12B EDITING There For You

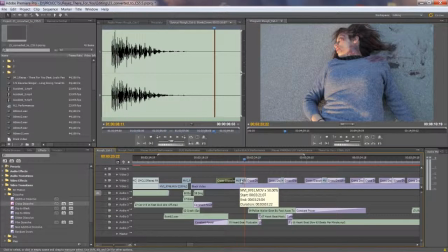So as long as you get the point that this girl got really badly hit, then I think sometimes it's even better to just cut to black, like you see here.
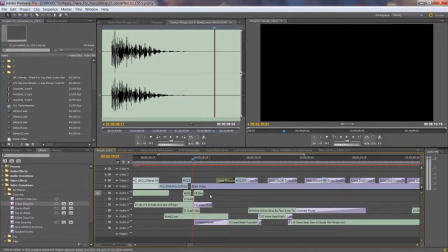I have this whole section where it's just black, and you hear those sounds of her hitting the ground and stuff, and you can imagine it. And I think sometimes the audience can imagine things and make them even more horrific in their heads than really the images that you're seeing.
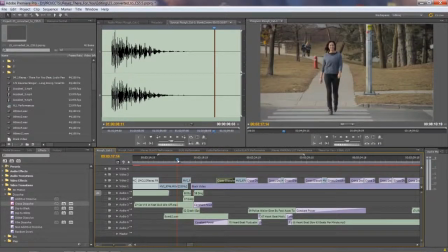Because again, if you were to see the images, I mean, there's nothing, I guess, too graphic in here.
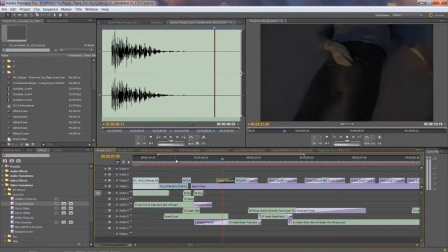She's walking, she gets hit, then it's just black, and then you just see her lying there with the makeup already on.
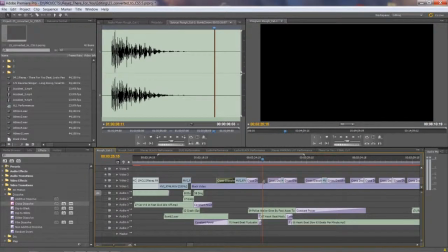And then I have another shot here where I again to fade to black and then fade back to her, where it's just a close-up of her face.
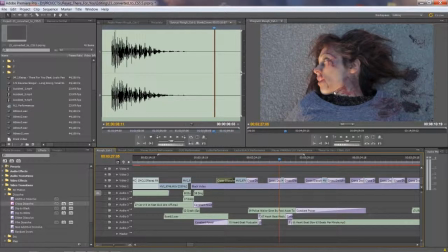And that alone, just that that shock of seeing this beautiful girl suddenly covered in blood, that alone, it's I guess it's shocking enough where you don't need to really show more.
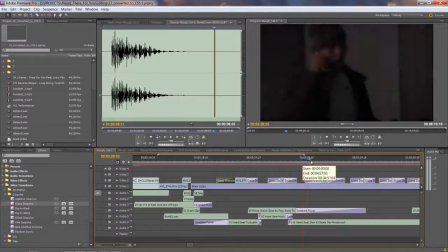And then the rest, the audience kind of just fills in their heads. Same thing for this part here.
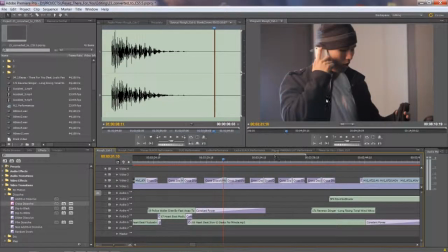We originally shot a much longer sequence of Jay coming down to his apartment. He takes off his jacket, then he gets the phone call, then he grabs his keys and runs back out. But really, I realized it's just none of that stuff was needed. Literally, all we needed to just show is he's on the phone, and suddenly he just turns.
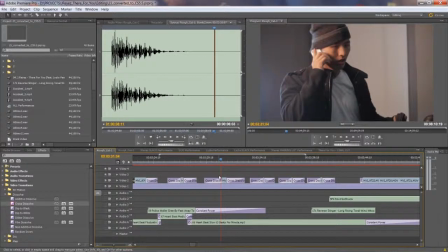You see the shock on his face, and he runs out. So, just that one quick shot, that's really actually all we needed, even though we shot those extra things. So, but if you're there already, and since I lit the scene, it wasn't that much extra time to film those, different actions. So I just figured, well, let's do it. We'll have it just in case we think we need it in editing.
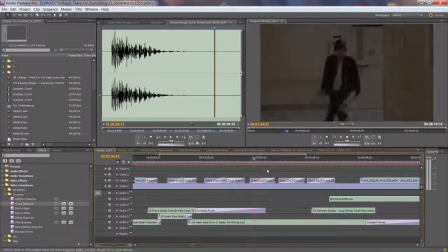But here it's just one quick shot, and then here, this is a shot we got in a hospital.
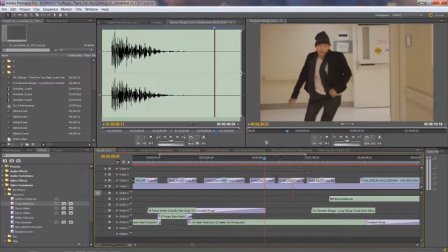And again, like you said before, we got a lot more shots there in the hospital, or with him and stuff like that. But we just ended up, using very little. So just this one shot here that I got of him running down the hallway, and then here where he's just kind of drops his head.
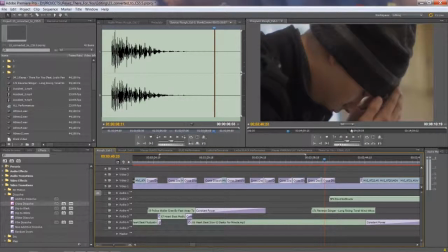He's waiting in the hospital hallway, and then just a close-up of him dropping his head, and that's really all there was to it.
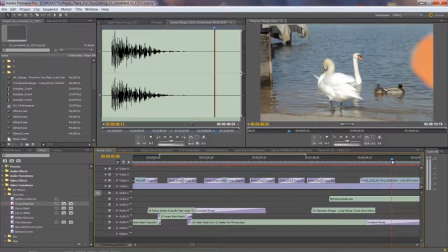And then the rest we just go back to the opening shots of the video.
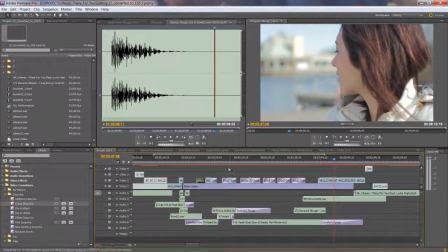So if you think about it, there's not many shots that that are a thing, and then for sure they're not difficult shots to do.
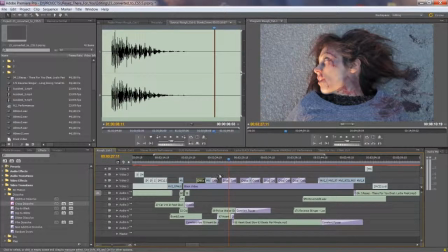I mean, here, yeah, we had to get the makeup girl, but that's pretty much, I think, the only scene really that we had makeup done in this whole music video.
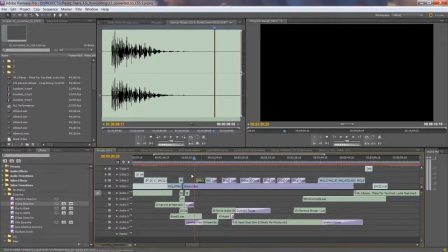But the rest is actually the sounds, because like, again, if you were to watch this without sounds, it just doesn't have the same effect. I mean, it's sort of halfway there, I would say.
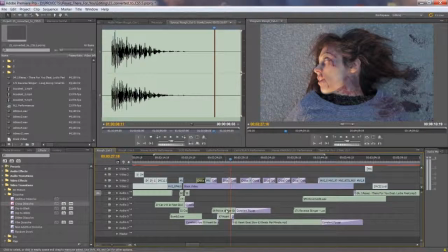So now the sounds is kind of what really creates this mood and kind of helps you imagine all the horror there behind the scenes. So first sound that I add is this heartbeat. So, and just hearing that, and then afterwards the heartbeat
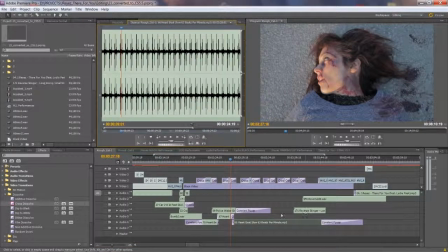slower, and it goes slower and slower, kind of thing. I also added the police sirens in the background, so you get the idea.
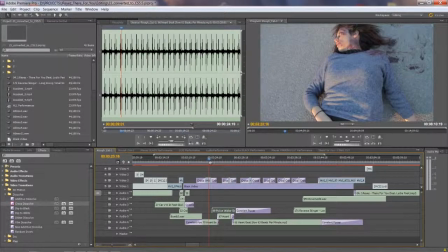You can sort of imagine again, as you're seeing this girl on the ground, you can imagine the police is coming there. So once I added the police sirens, this is how it sounds. And now the police sirens.
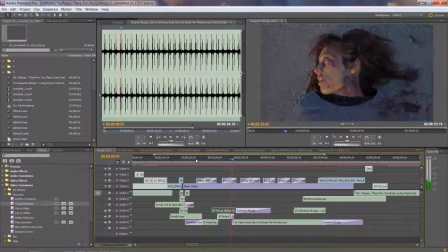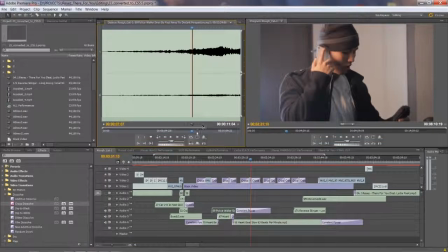And again, those are just simple sound effect of police sirens that I got off the internet somewhere. So it was a police car or ambulance. I'm not even sure what it was, but it was just something that was driving by.
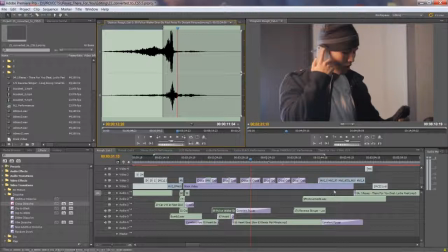And then afterwards, I just kind of keep it all quiet.
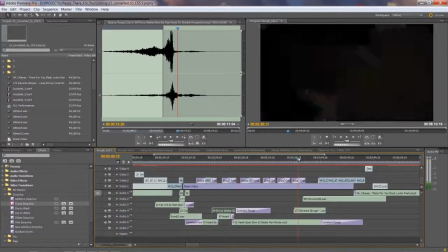All we hear is the heartbeat, as we see Jay here, all devastated.
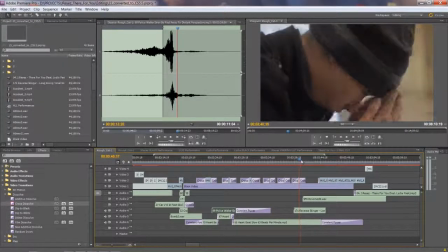And then after that, since I want to kind of make it look like we're going back,
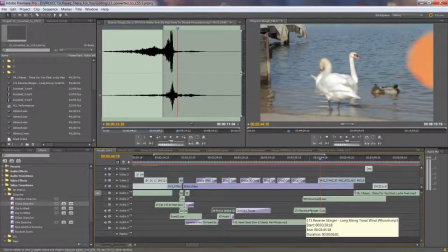I added these other sound effects, which are these kind of reverse stringers, orchestral pieces, which sound like this.
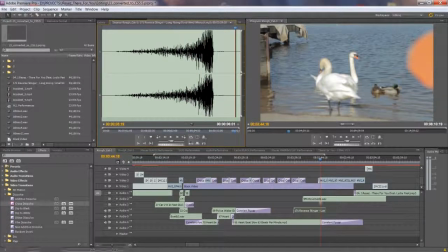So it feels almost like you're sort of going back into something. And then another sound like this.
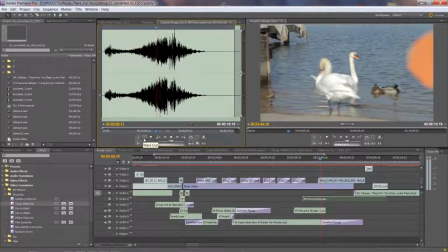And together, combined with that, it was like a good transition out of all this, this kind of a depressing, sad scene back into the melody.
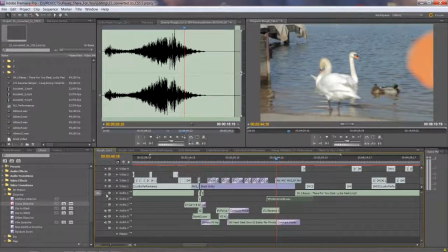So then, once you put all those sound effects together, this is kind of how it looks.
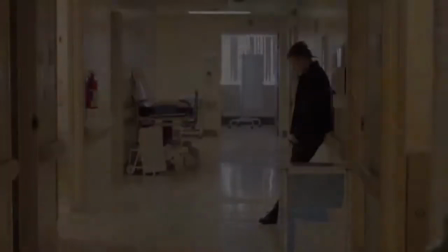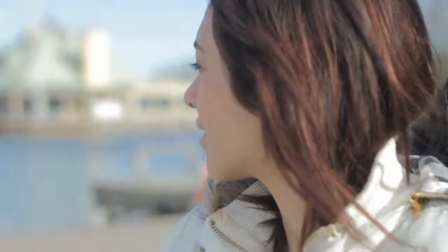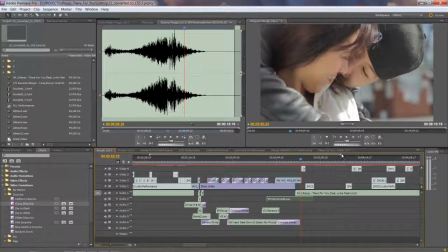And as you can see, it's kind of creates this mood right away.
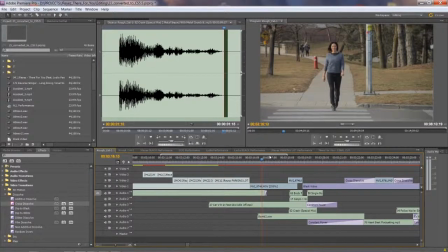And now for the effect, since we only really had one effect shot in this video, what I did is I basically, once I have these two shots here,
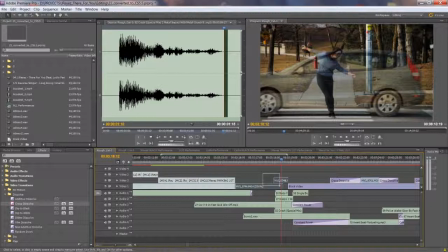and I like their timing, I know they're gonna work, I basically just select them, go right click, and go replace with After Effects.
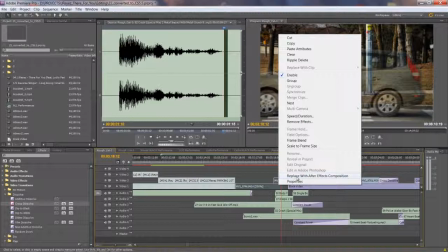And what that's gonna do is basically, if you have the whole Adobe Creative Suite, and it's basically going to import it for you into After Effects, so you can right away start working with it.
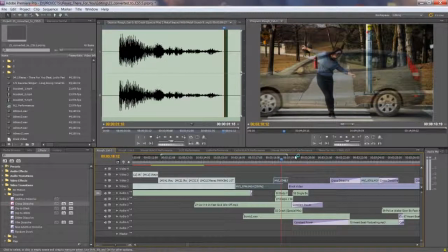So just click Replace with After Effects Composition, and it's going to load in the After Effects for you.
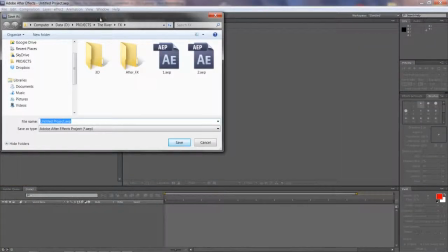So and then when it loads up After Effects, it's going to ask you first to save the file.
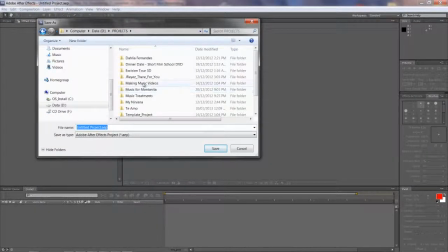So again, keep it all organized, guys. Go to your project, so there, JRIs, and then Effects. I created a subfolder called After Effects, and in there I would just basically save it as one.
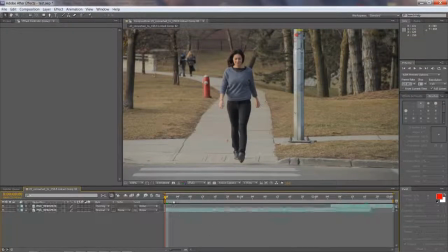Okay, and then once you save it, then you can see you have the two shots here, 1 and 2 here, and you already have a nicely arranged timeline here, and your composition that's has all your settings correct. So for example, your resolution, your frame rate, everything, the length of the comp, basically all done for you.
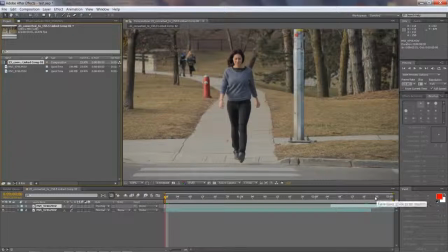So it's just a really quick way of putting your shots into After Effects. And here's the car, and then we can start doing the effects.